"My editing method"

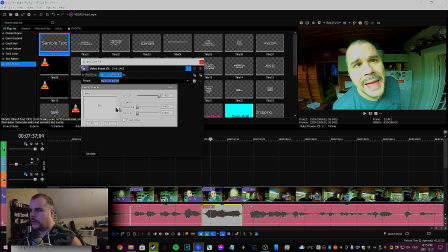Okay, why didn't that work? So you can, yeah. So you can basically do it however you want.
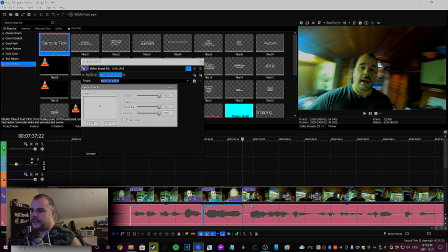I usually just go all in because it's hilarious. You know what?
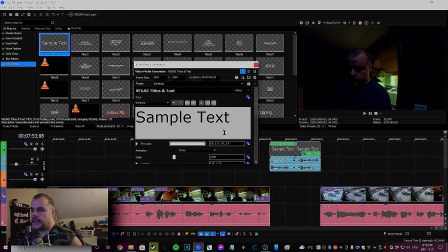Okay, I already know what we're gonna call this. Just by doing that, we're gonna change this here name to I lied.
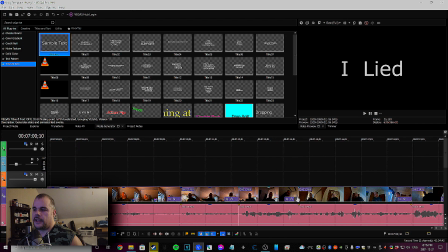peace.
See, and it's kind of like inter-video clickbait if you think about it, right? Because you read that and you're like, oh, I'm gonna turn this video off, and all of a sudden you see I lied, and you're like, okay, well, shit, what did he lie about?
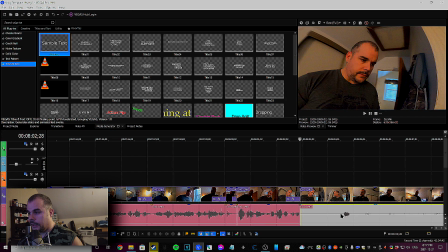And then you find out I just lied about eating. And I'm gonna eat now.
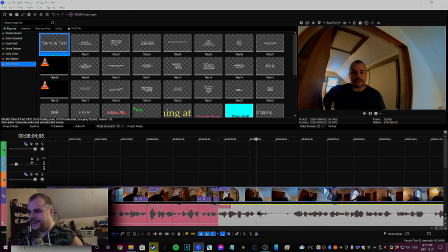And then you're like, son of a bitch. You see the psychological game I play?
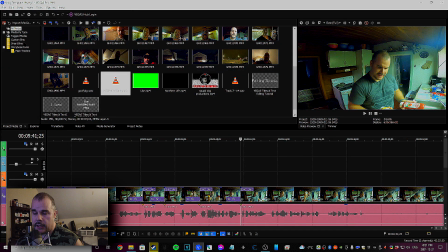I still haven't saved the video. Guys, that's a major problem. We need to save the video.
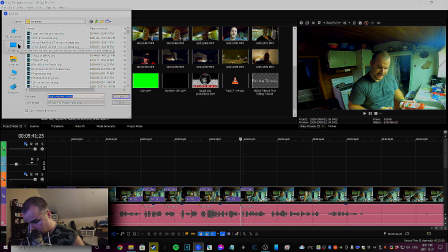That should have been the first thing I did, and that was stupid. So we'll call this here the Boxing Day Vlog.
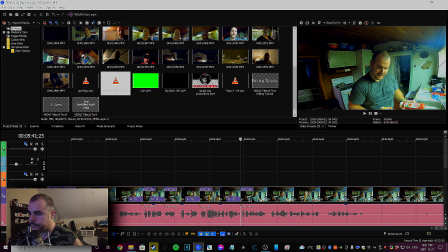Because if you save the video, it's going to start auto-saving.
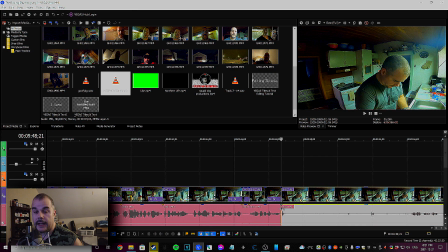And if something happens, Vegas crashes, and she does crash all the damn time,
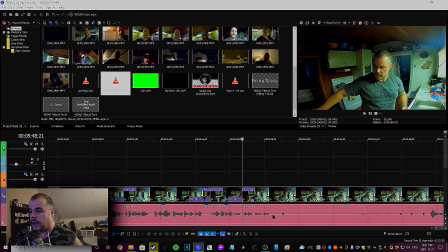we can recover at least a little bit of our edit.
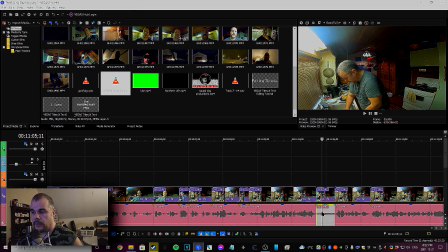So when I do my vlogs every day, and as I was doing them over 10 years, every day vlogging, 10 years straight, this is basically what I did every night from 9 till 11,
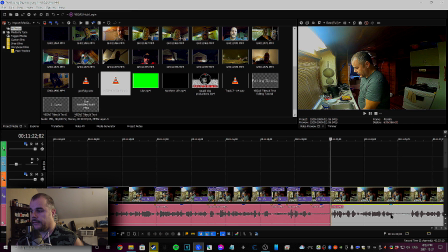so I could render it and upload it and have it ready for 9 a.m. the next day, because that was a whoopsie.
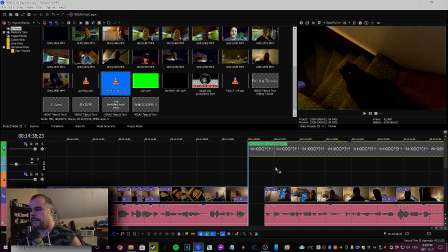Come back over to Project Media, grab the intermission thing, slap it in here, cut her down to 2. She's, can you move?
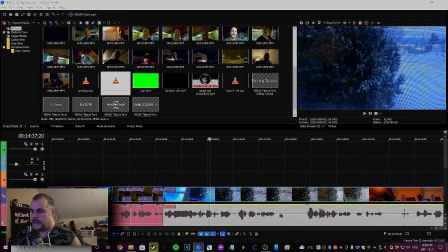Go that way? Thanks.
She's, I don't know if you can see the snow. You see, and if I don't jump cut it like that, it's just not the same.
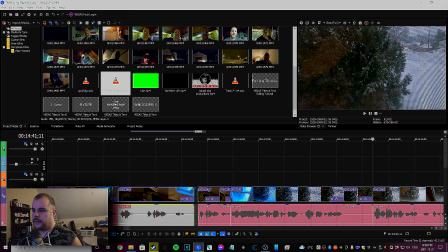Like, let me show you if I don't. Like this is the non-jump cut version.
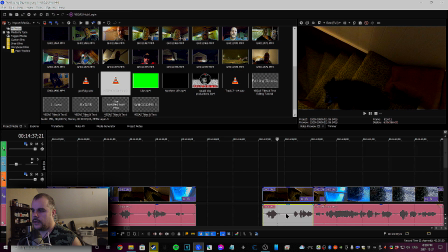Okay, this is the non-jump cut version.
Can you move? Go that way? Thanks.
Okay, that's kind of shit. And here's the jump cut version.
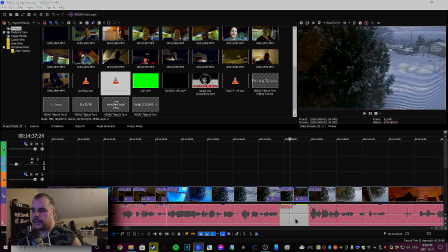Can you move? Go that way? Thanks.
She's it's fast, it's funny. You're like, wow, like he's just like go, you know.
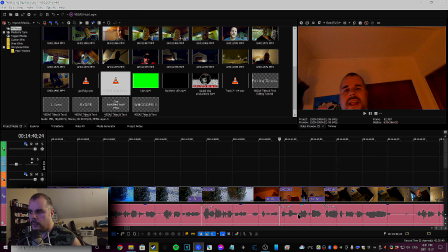It's like when I tell Oreo, go poop, and I just keep saying it over and over and over again.
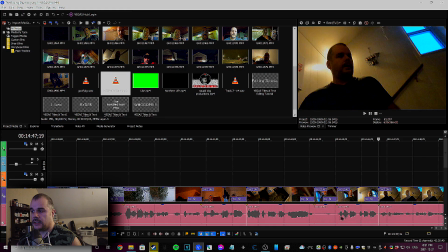But there's a space in between. Like, I'm not sitting there telling him to go poop like 50,000 times back to back.
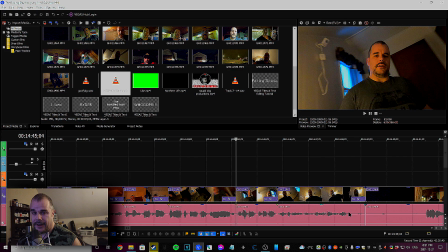I'm telling him over the span of a minute, but then I broadcast it in 5 seconds. It's funny as hell when you watch that on video.
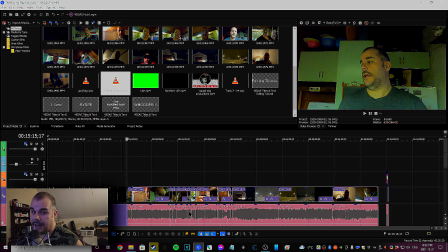Do you see why we're 39 minutes into this video right now? Of me, basically, I'm 39 minutes now into editing, and I'm only a third of the way there.
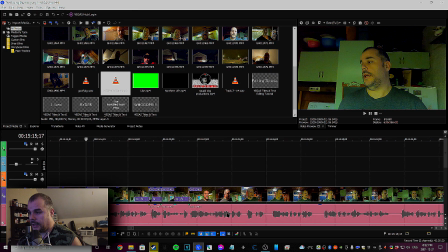Do you see why I say when I told my cousin, like, if you're in it for the money, forget about it.
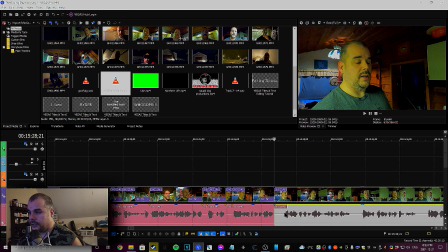Because chances are you're not going to do any of the editing.
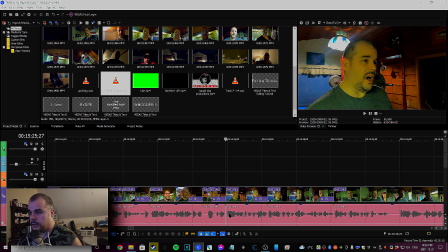You're just going to shoot a video on your iPhone and post it up on YouTube and then complain that you're not getting any views.
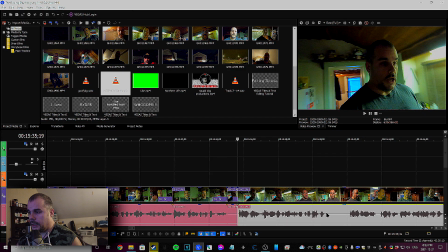And then you're going to bug me to give you a shout out,
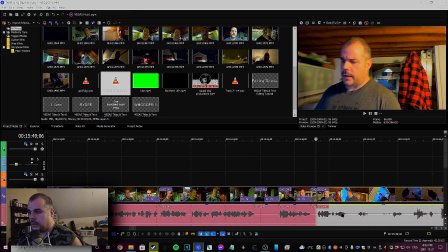and you're still not going to get any views because I highly doubt any of my viewers care about makeup videos.
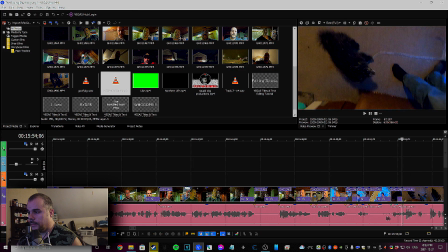They might go over there to see what it's all about, but chances are they're not going to stick around.
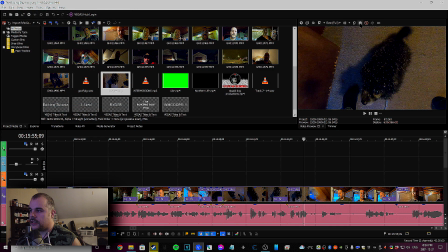So yeah, if you ever want to get a screenshot, like when I do my thumbnails, this is where I get the screenshot, is right here, the save snapshot.
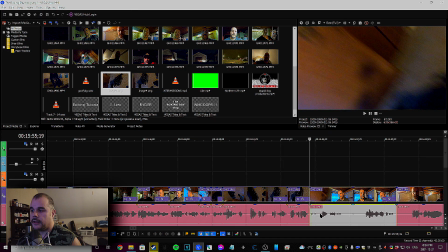Then you can pick what folder to put it in. I always put it in the folder that the footage is in.
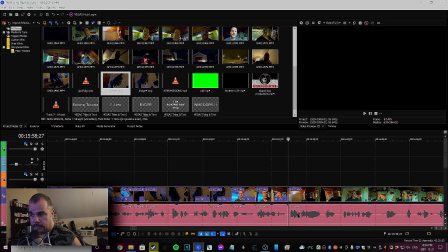And that way there, when it comes time to actually making myself a thumbnail, I know where to look for it.
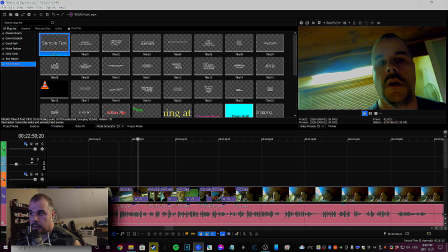Okay, remember when I talked about all the crashing? Okay, we're getting a crash right now.
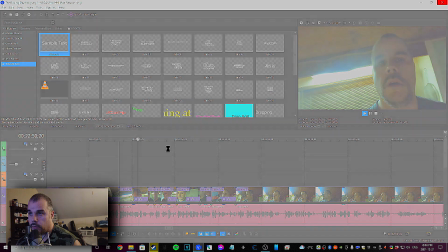This happens way too often with Magix. Gray screen, crash.
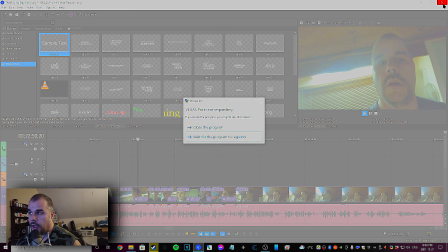I haven't saved in a while. I have no idea where it is.